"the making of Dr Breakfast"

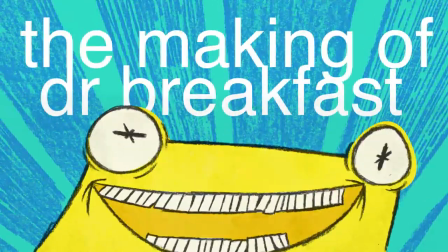Hi, I'm Stephen Neary. This is the making of Dr. Breakfast.
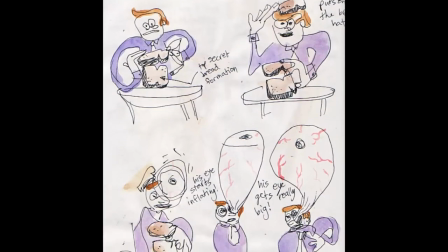The idea for Dr. Breakfast, this man's soul bursting out of his eyeball and eating stuff, is pretty old.
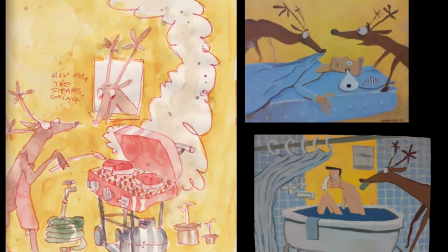But I added the mundane deer characters as a way to contrast with the insanity.
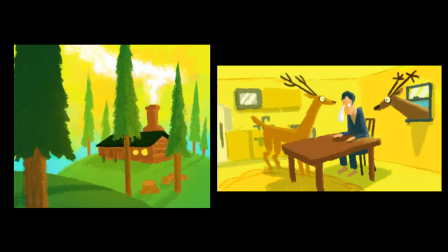And as I developed the film, I found their characters more and more appealing until they really became this emotional core of this film about friendship.
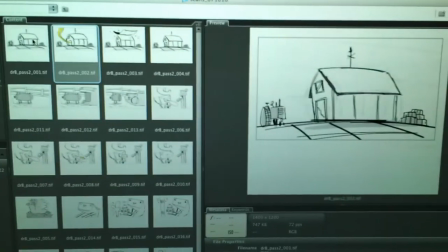Once those themes are set based on the concept art, I go in and sketchbook and bridge, and I start storyboarding and pitching to myself to get a better sense of the timing.
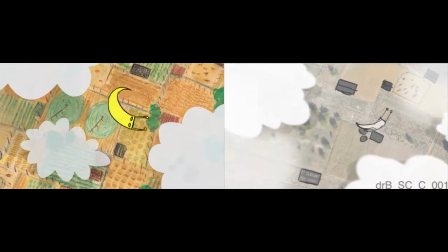Now once all those storyboards are drawn, I'll go ahead and compile an animatic.
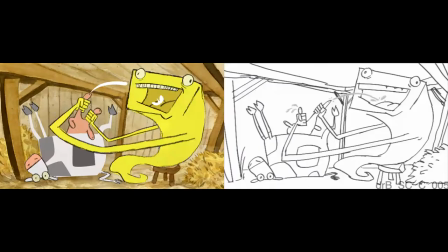This is all the storyboards together with temp music and sound, pretty much like the finished cartoon.
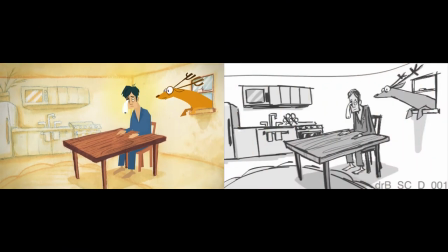If something isn't working in the animatic, I just do more storyboards.
Hey man. Hey, are you okay?
Eventually I'll put in the final dialogue, but the final sound effects and final mix come from my sound designer, Robin, later.
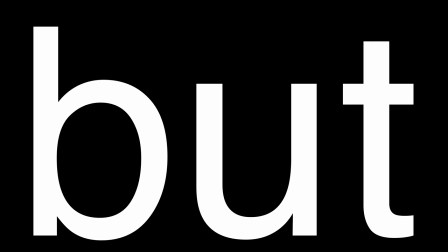Dude, snap out of it.
So the story's all there, but now the problem is how to animate this all, especially if you have a day job.
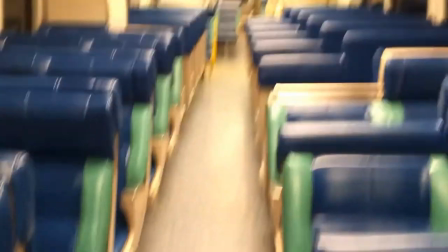But fortunately, I have a really long commute every day on Metro North, and the great thing about Metro North is they have these electrical outlets.
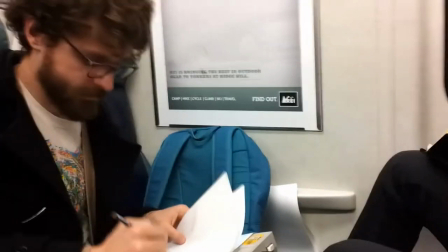So really, I just plug a light box in. It's probably good that I don't have really high standards about my animation anyhow.
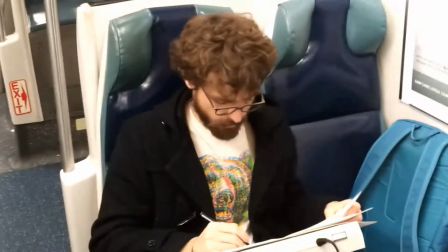It's just got to get the story across. Later, I color everything with shape layers in After Effects. For the deer, I just use a bunch of layers in After Effects. Some of the layers are hand-drawn cycles scanned in, and the rest are shape layers.
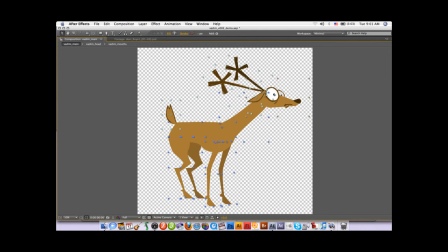I parent layers and turn layers on and off and connect them all to make a crude puppet.
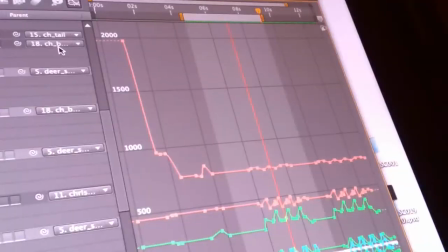It's a little bit complicated, but nothing you can't do on the train with a really old laptop.
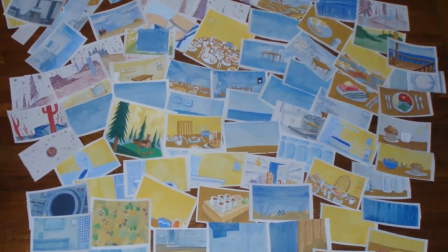The backgrounds were all hand-painted on pretty small pieces of paper just to give them as much texture as possible.
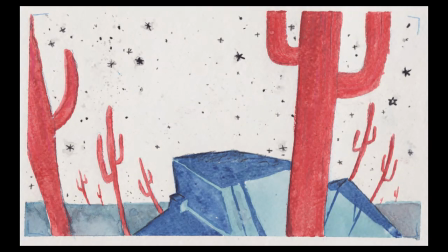For a lot of the night backgrounds, I painted in inverse colors and then just cheated by inverting the colors in Photoshop.
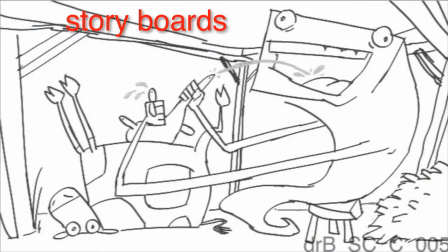Here you can see the whole process starting with boards, pencil animation on layers,
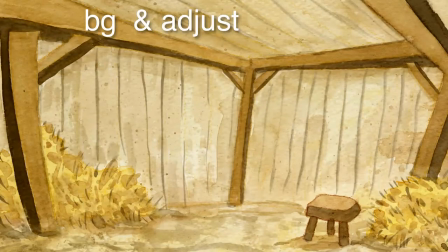coloring with shape layers in After Effects with the animation on multiply, final background, and everything stacked together.
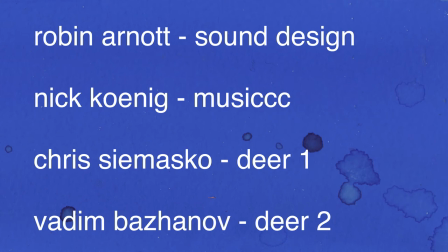Of course, I couldn't do the rest of this without Robin doing sound design, Nick doing music, Chris and Vadim doing deer voices, so thanks a lot for watching.